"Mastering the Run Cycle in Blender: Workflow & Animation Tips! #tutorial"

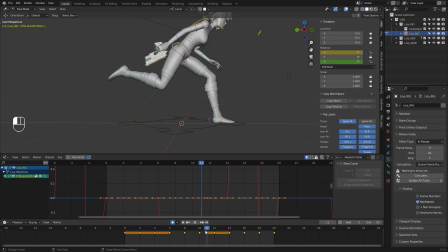5003s
And then what I might do is I feel like this is a little bit too fast, so I might ease into this over one frame. So it's, you know, up and then plants over.
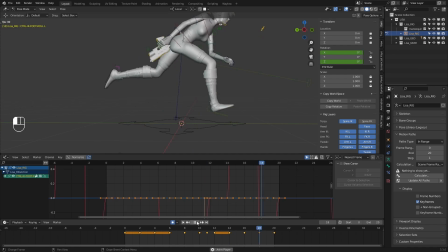5019s
So we get like one extra frame of the heel up, and I think that might work a bit better. And then we could add, you know, like a little bit of bend to this toe too.
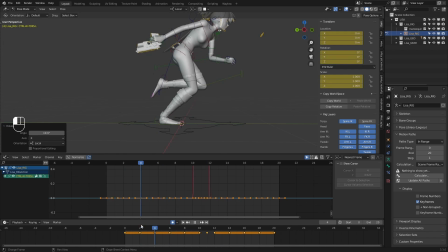5034s
And then I'm going to do the same on this side.
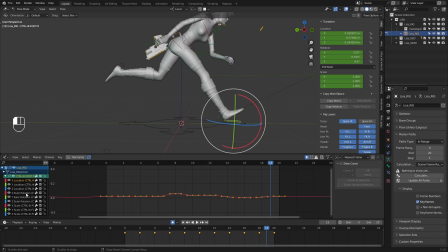5037s
So coming forward through here, take a look at the Z location curve, drop a keyframe, and then kind of move it up.
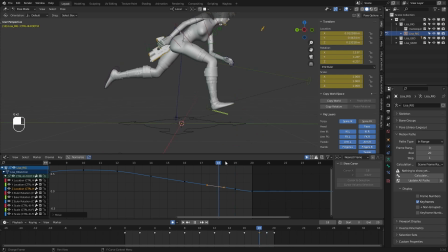Just so we get a bigger jump in spacing there so it doesn't slow down as it gets closer to the ground. Same on this side. I'll probably keep the heel up a little bit
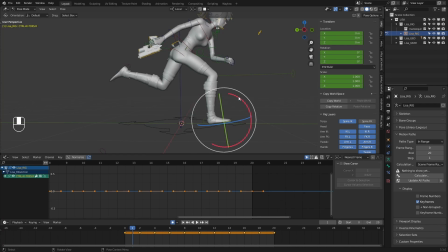5072s
and then plant, grab this toe control, like a little bit of bend in that toe.
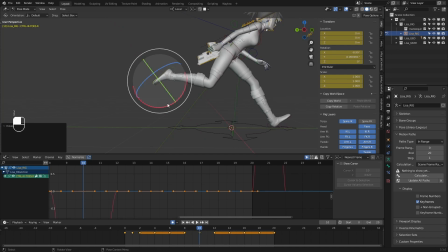5080s
And then I can also do maybe like a little bit of toe bend coming through here as well.
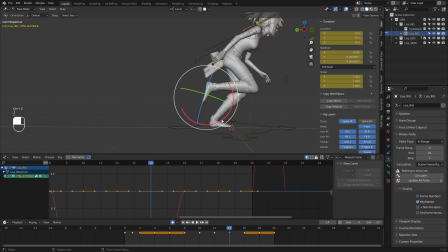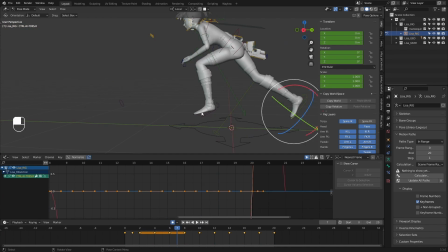5096s
Loosen up the foot a bit on that, and then I'll do the same on this one.
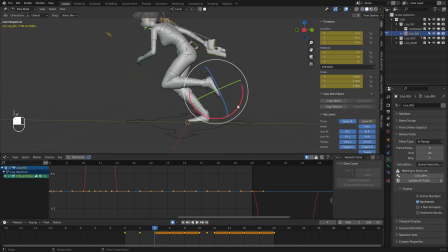5101s
So a little bit of bend all the way through here.
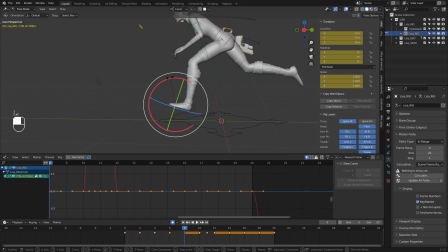All right.
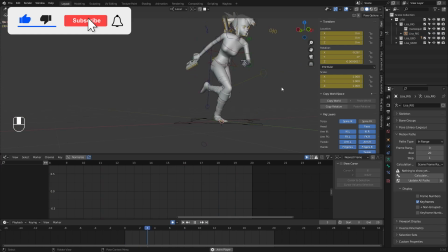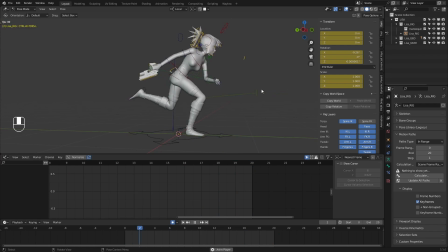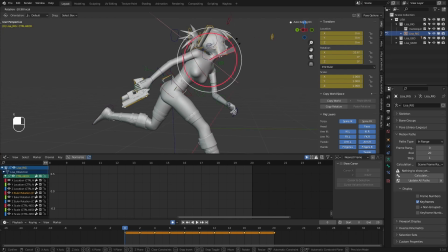5128s
Nice. Let's go ahead, and I think before I kind of end this run cycle here, there's definitely a lot more we could do.
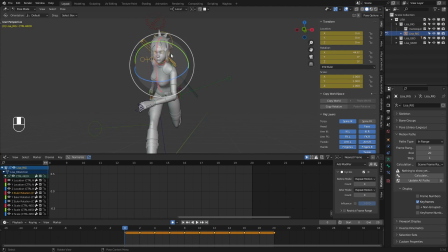5135s
I mean, hair and stuff hasn't been touched yet. But before we kind of end it,
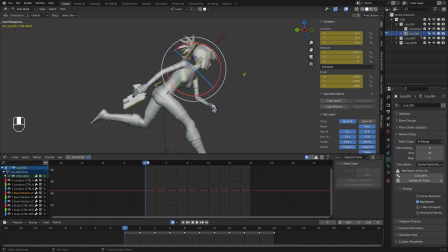5141s
I'm just going to quickly do kind of a neck head pass and just get a little bit of motion in the head. I don't want too much because I still want her to feel, you know, running with purpose.
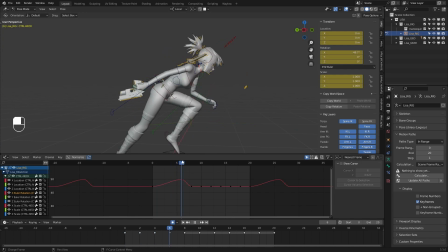5159s
So she'll want to keep her head, you know, looking forward. So I don't want to have like a ton of just like overlap in the head and go really overboard with it and just, you know, start like adding a bunch of floppiness to it. So even like this much rotation forward might be too much, but I can take a look at that.
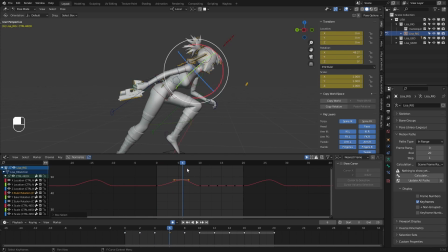5176s
I'm going to delete this keyframe here. So her head is rotating, her neck is rotating down all the way up to frame 6. And it's back up here.
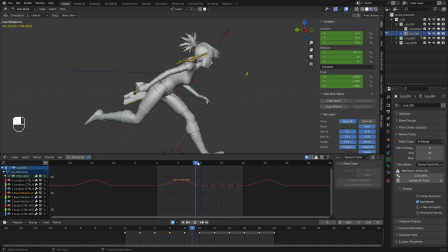So maybe here I'll grab this, delete these keyframes, and I'll try a curve like this and see if it,
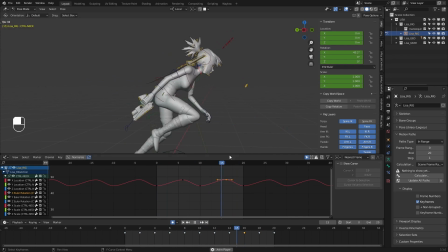5209s
I think it might work. It just loosens up the head just a little bit. And it might be too much. Let's go back to frame 0.
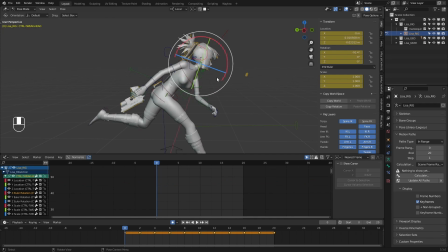5225s
What I actually want to do now is grab the head and add some rotation to this, and I kind of just want to counter a little bit what the neck is doing. So like here, the head might actually be rotating back just a little bit.
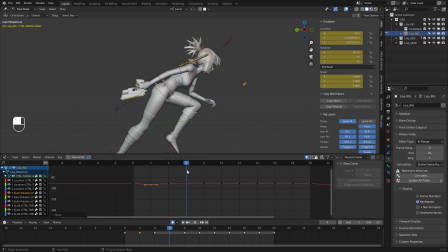5244s
And then forward.